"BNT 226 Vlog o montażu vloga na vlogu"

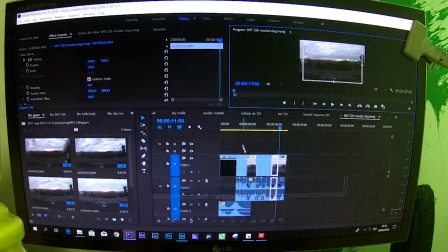[10:31]
No niestety, ale na tym podglądzie się to będzie strasznie przycinać,
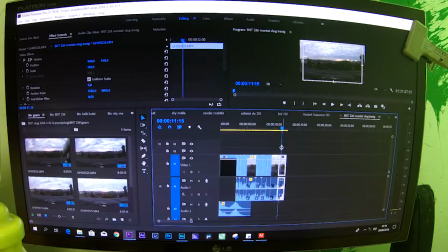[10:36]
bo to jest nagranie w 4K i one jest właśnie bardzo przyspieszone i trochę to muli, mój program nie ogarnia. No i to jest ten timelapse.
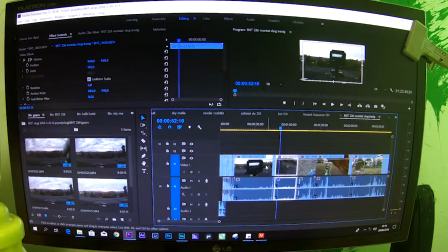[10:48]
Później od razu po tym timelapsie czas na ujęcie z lustrzanki, które powinno się fajnie połączyć z tym timelapsem.
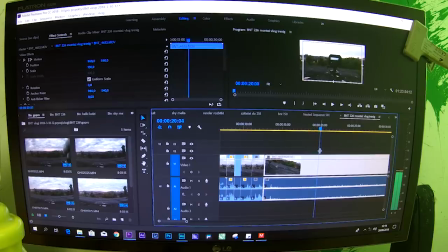[10:57]
One zostało nagrane już właśnie z myślą o tym, żeby to zmontować w ten sposób. Ja tak właśnie często nagrywam, że myśla montażem w czasie nagrywania.
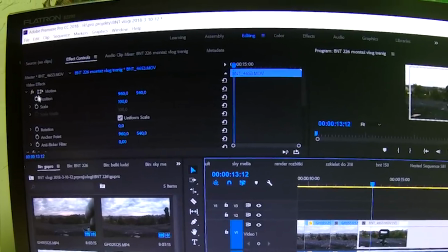[11:08]
I właśnie to jest tak nagrane, że teraz można sobie wziąć tu przy pomocy klatek kluczowych,
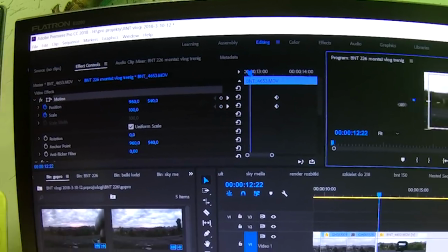[11:15]
wykadrować to ujęcie z lustrzanki, dopasowując je do tego ujęcia z GoPro, tak żeby to wyglądało,
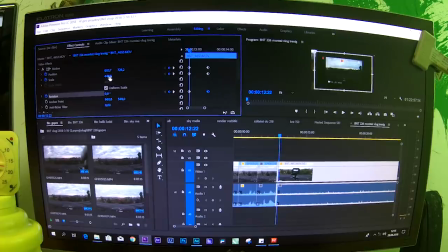[11:24]
jakby obraz wyskoczył właśnie z tego GoPro.
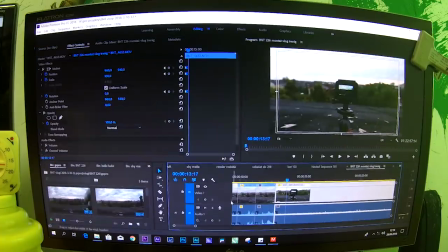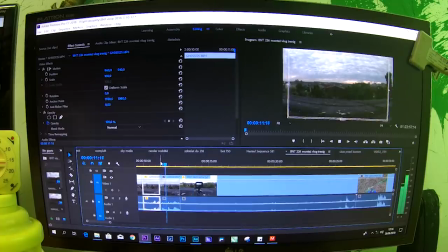No, mniej więcej coś takiego.
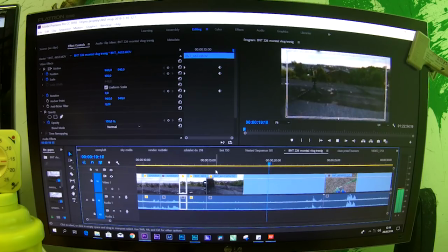[11:44]
I później jest właśnie takie przejście. To jest taki szybki ruch kamery do góry.
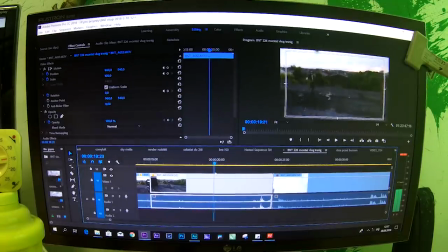[11:50]
Zauważcie, że tu po prostu ruszam kamerą tak na dół, do góry, na dół, do góry, na dół i mocno do góry.
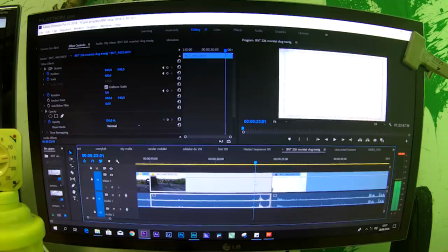[11:57]
I ona robi taki obrót i trzeba wybadać odpowiedni moment, na przykład jak jest niebo, i dokładnie w tym momencie zrobić cięcie.
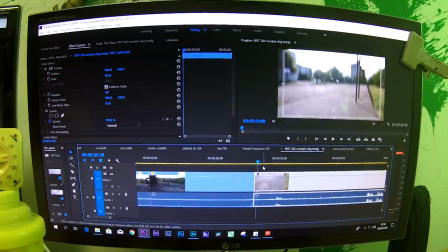[12:05]
I to samo później właśnie nagrywamy dokładnie takie same ujęcie,
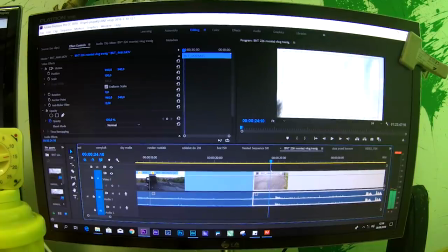[12:10]
ale w innym miejscu, że też jest ruch do góry i w momencie jak jest niebo, robimy cięcie.
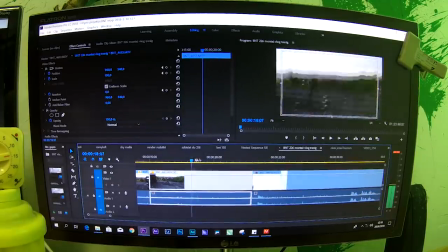[12:17]
Wtedy te ujęcia łączą się w taki sposób, że to wszystko wygląda jakby to było jedno ujęcie.
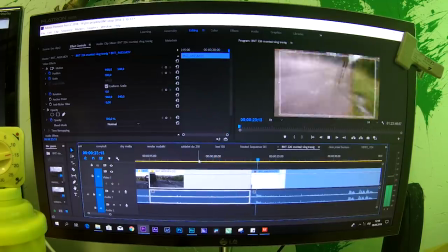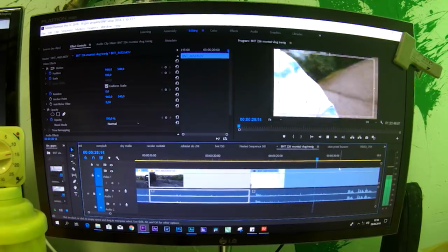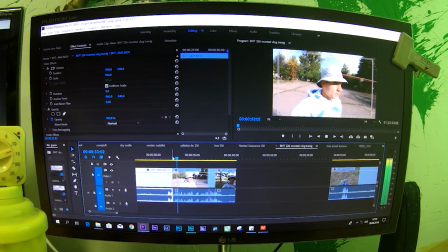[12:37] Siemanku! Siemanku!
Żeby zrobić takie przejście, co przed chwilą było widać, to trzeba podrzucić aparat.
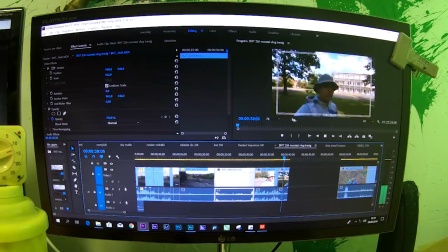[12:45] Wtorkowy! Poranku!
Teraz kilka szybkich cięć.
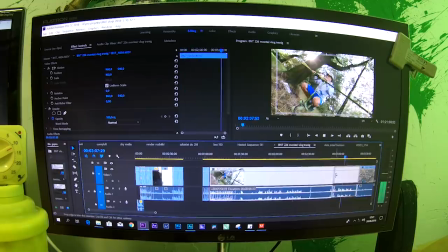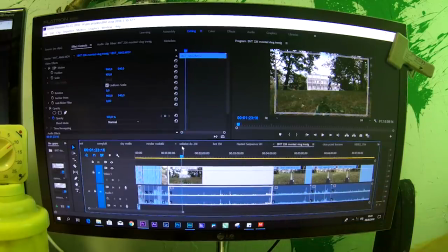[12:55]
No, te ujęcie jest takie bardzo długie. Nie wiem jeszcze co z nim zrobić, bo dopiero się dowiem, jak będę podkładał muzyka.
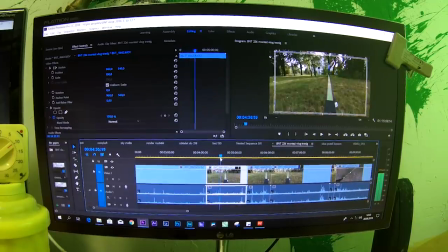[13:05]
A muzyka przeważnie podkładam na końcu.
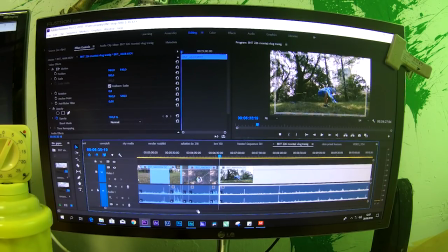[13:13]
Tu jest jeszcze ten motyw z tym przebieraniem się przy pomocy backflipa.
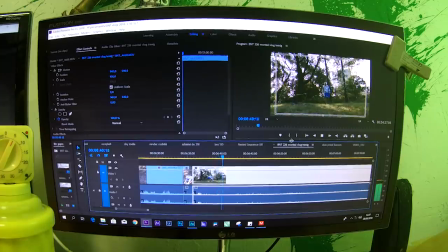[13:19]
Żeby to zrobić, to trzeba zrobić dwa backflipy dokładnie w tym samym miejscu.
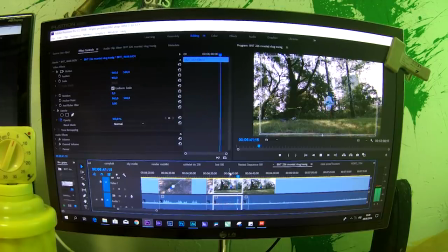[13:27]
Jednego backflipa trzeba zrobić w bluzie, a drugiego dokładnie w tym samym miejscu, ale już bez bluzy.
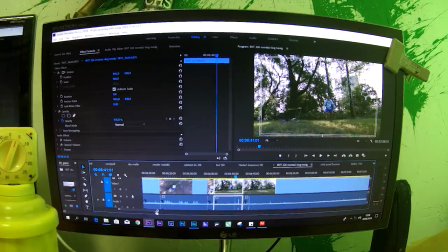[13:35]
I wtedy trzeba dokładnie wybadać moment,
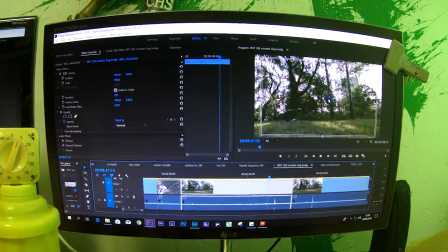[13:39]
kiedy nogi, a właściwie dupa, zasłania tułów, i w tym momencie zrobić cięcie.
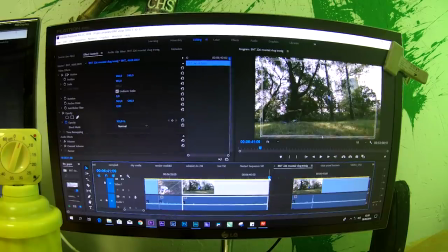[13:47]
Zarówno na backflipie w bluzie, jak i na backflipie bez bluzy.
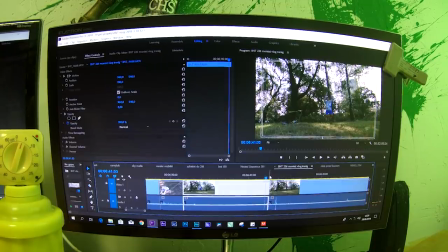[13:55]
Wtedy te ujęcia, jak się je połączy, to one wyglądają
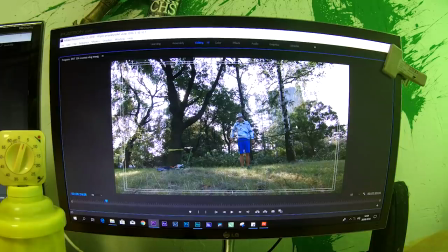[14:01]
tak jakby rozbieranie właśnie bluzy miało miejsce w czasie wykonywania backflipa.
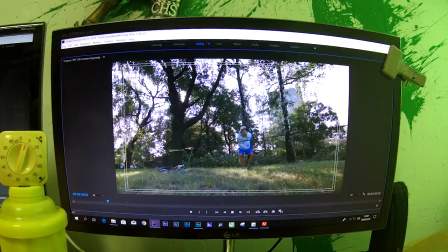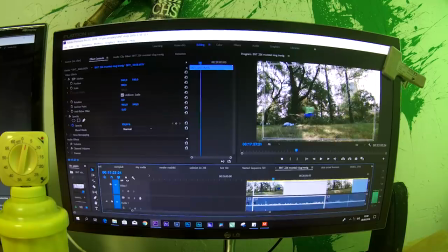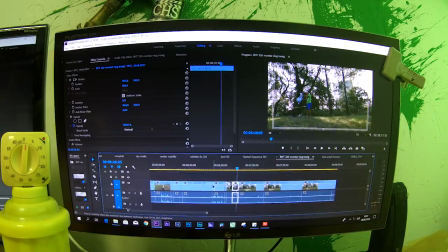[14:16]
A jak zrobić taki efekt, żeby było trzech banotów na jednym ujęciu? Najpierw trzeba nagrać, najlepiej ze statywu, bo to ujęcie musi być statyczne, jeśli chcemy to zrobić w łatwy i szybki sposób.
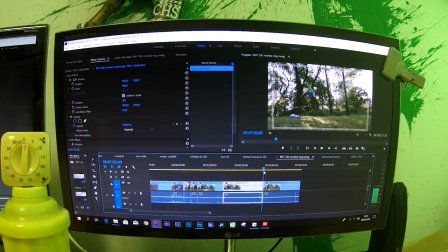[14:32]
Musi być statyczne i trzeba nagrać samego siebie właśnie w trzech miejscach.